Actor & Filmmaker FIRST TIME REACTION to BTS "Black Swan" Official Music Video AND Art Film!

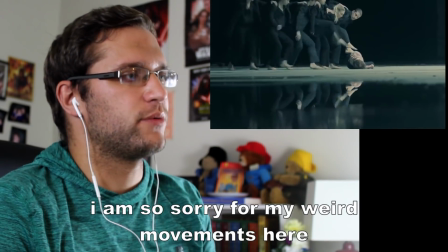885s
beautiful work
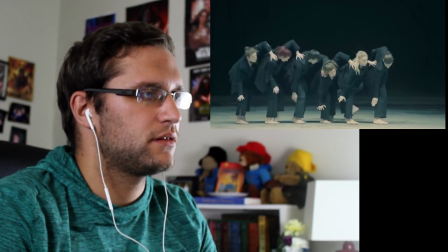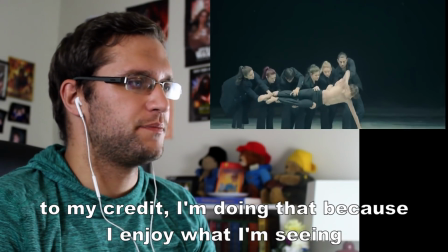893s
Oh, beautiful
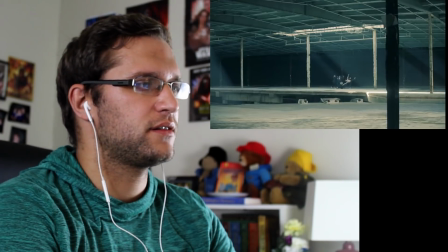897s
How I Die My First Death There's that So what if they take away dance and performance from them?
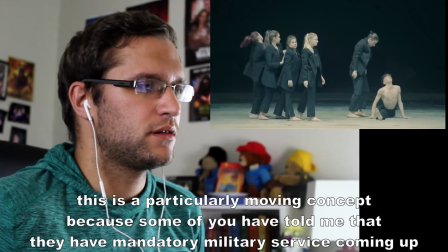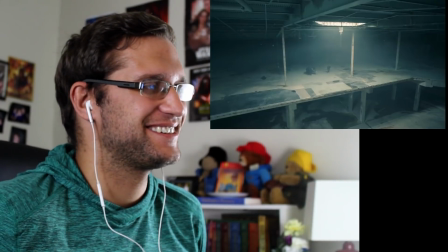910s
Oh, splits I was never able to do the splits Not that flexible Oh, cool Ocean with all light silence And they have laser lights coming down just notice really really quickly they filled the space with fog for this shot to let those lasers come in just creates almost a jail cell feeling right it almost looks like he's kind of trapped in a cell of some kind or enclosed with this group trying
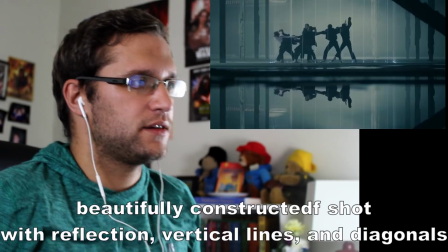941s
to escape and they keep pulling him back in trying
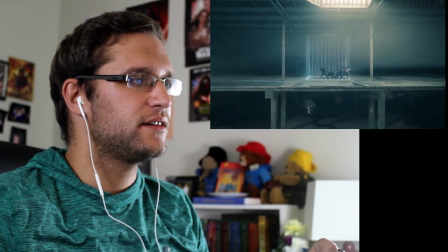946s
to escape oh look at that oh and they're creating waves like an ocean see behind him.
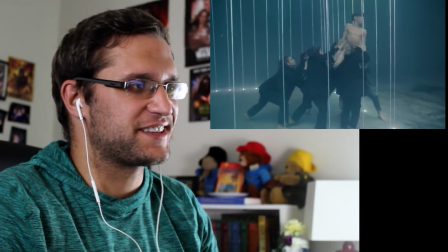954s
I know you guys have probably already noticed this. I'm just excited.
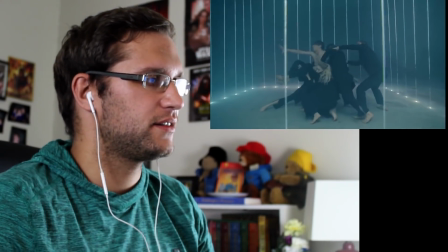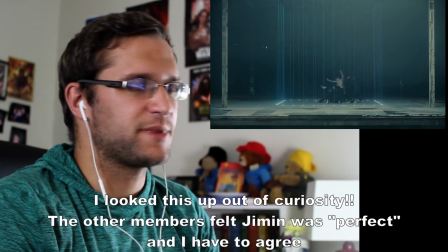963s
So is this just his dancing? Is that Jimin? I think you guys said it was?
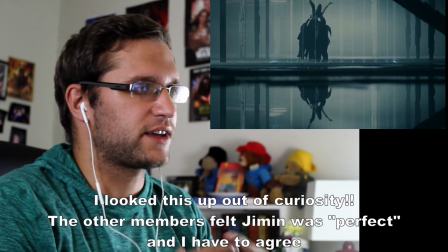970s
I haven't gotten a great look at his face.
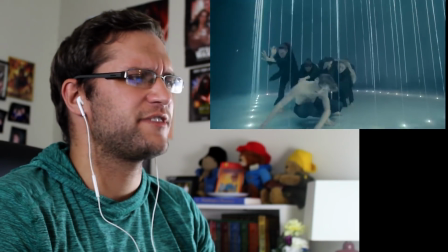978s Let my own feet carry me.
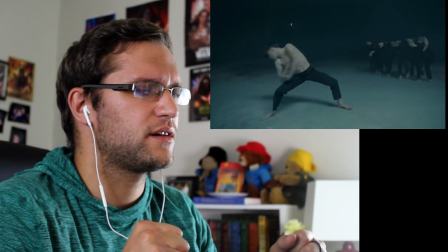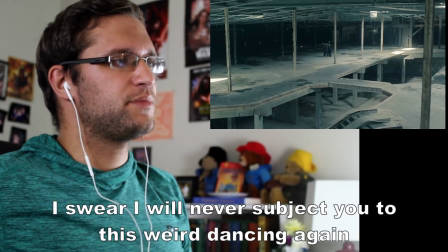985s
Beautiful extensions. Beautiful leap. Doing a windmill there.
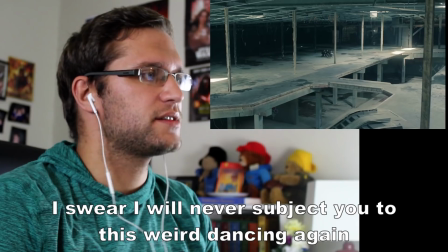991s
Nice.
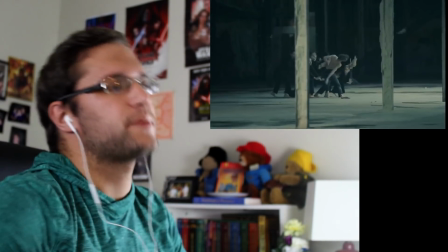994s
Reach back.
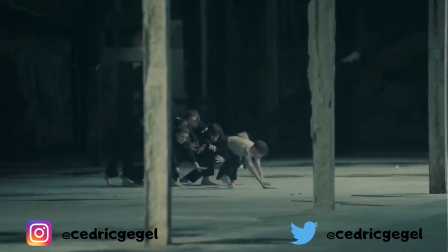998s
One of the things I love about this location are these beams that they have that create vertical lines for us to look through. And then when he's kind of extending toward the group in that last shot, he's pushing out toward them.
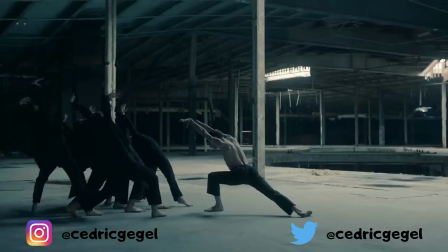1010s
And we have these vertical lines which makes these horizontal lines that they're creating pop a little bit more. So again, this is cinematography accenting what the dance is. There's that cohesion that they always have. I love this version. I love this orchestra version I don't know if the other members will show up in this, but I love this. This is gorgeous. Oh by the MN Dance Company Cool, MN Dance Company
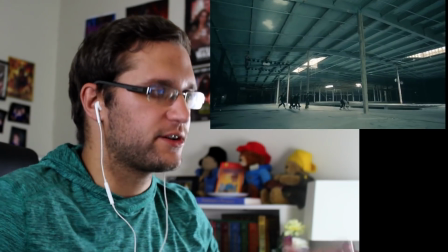1037s
It's nice like crawl there to try to escape now he's trying to escape again But it's like he can't stop performing
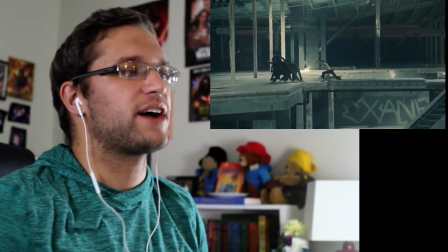1045s
pushing them back shouting out with ferocity as he pushes them back
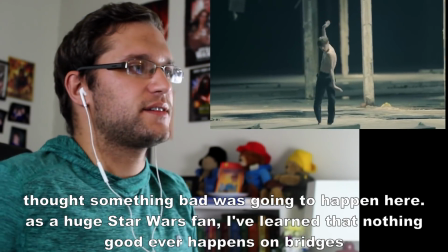1050s
coming back to the motif of wings it's
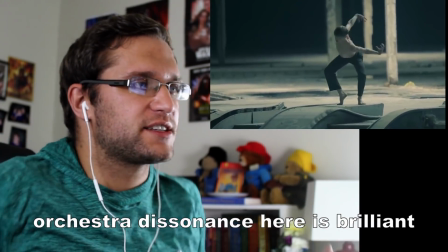1056s
like he's it's like he's made of water he's so fluid in his motions he he's reminding me in a lot of ways of joaquin phoenix's performance as the joker
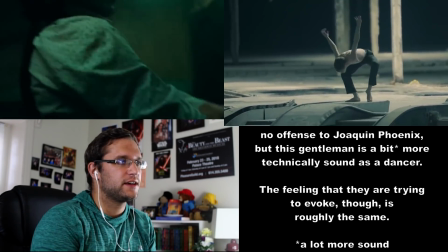1073s
in a lot of this contortion and moving and feeling very it's weird how staccato some of the movements feel and yet they're so fluid
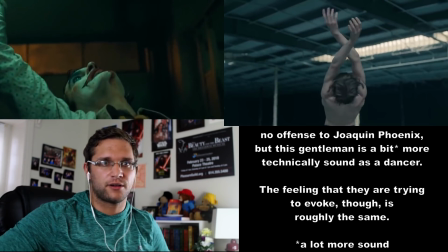1081s
it's like he's made of air or made of water he's just you know
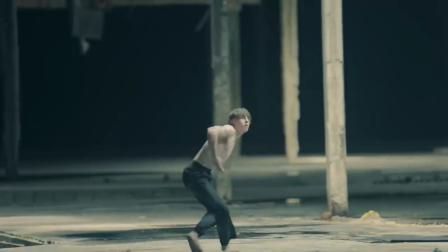1086s
motioning through on the full extensions and he's kind of it's a whole body movement it's
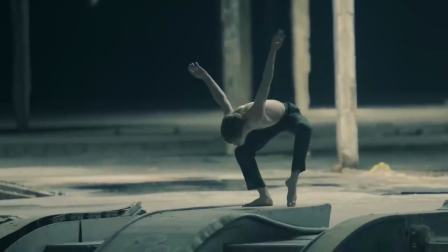1091s
not just an arm going up it's the chest pops out and he's pulling in right if he pulls in it's the whole chest kind of caves in and he sucks in and it's it's it's very it's a whole body experience for him and thus when we watch it's a whole body experience for us I mean everything where his fingers are right if he's pulling his hands back. They're contorted. It's He's aware of every single inch of his body what it's doing
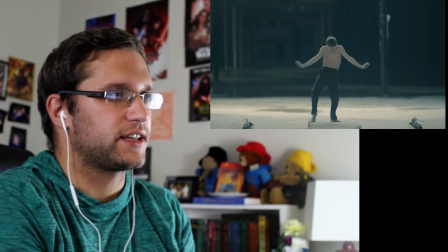1121s
Look at that
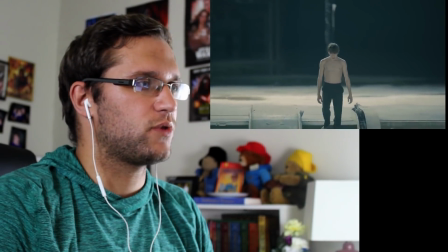1127s
Beautiful and then sort of normal just walking but look how flexed his pecs are.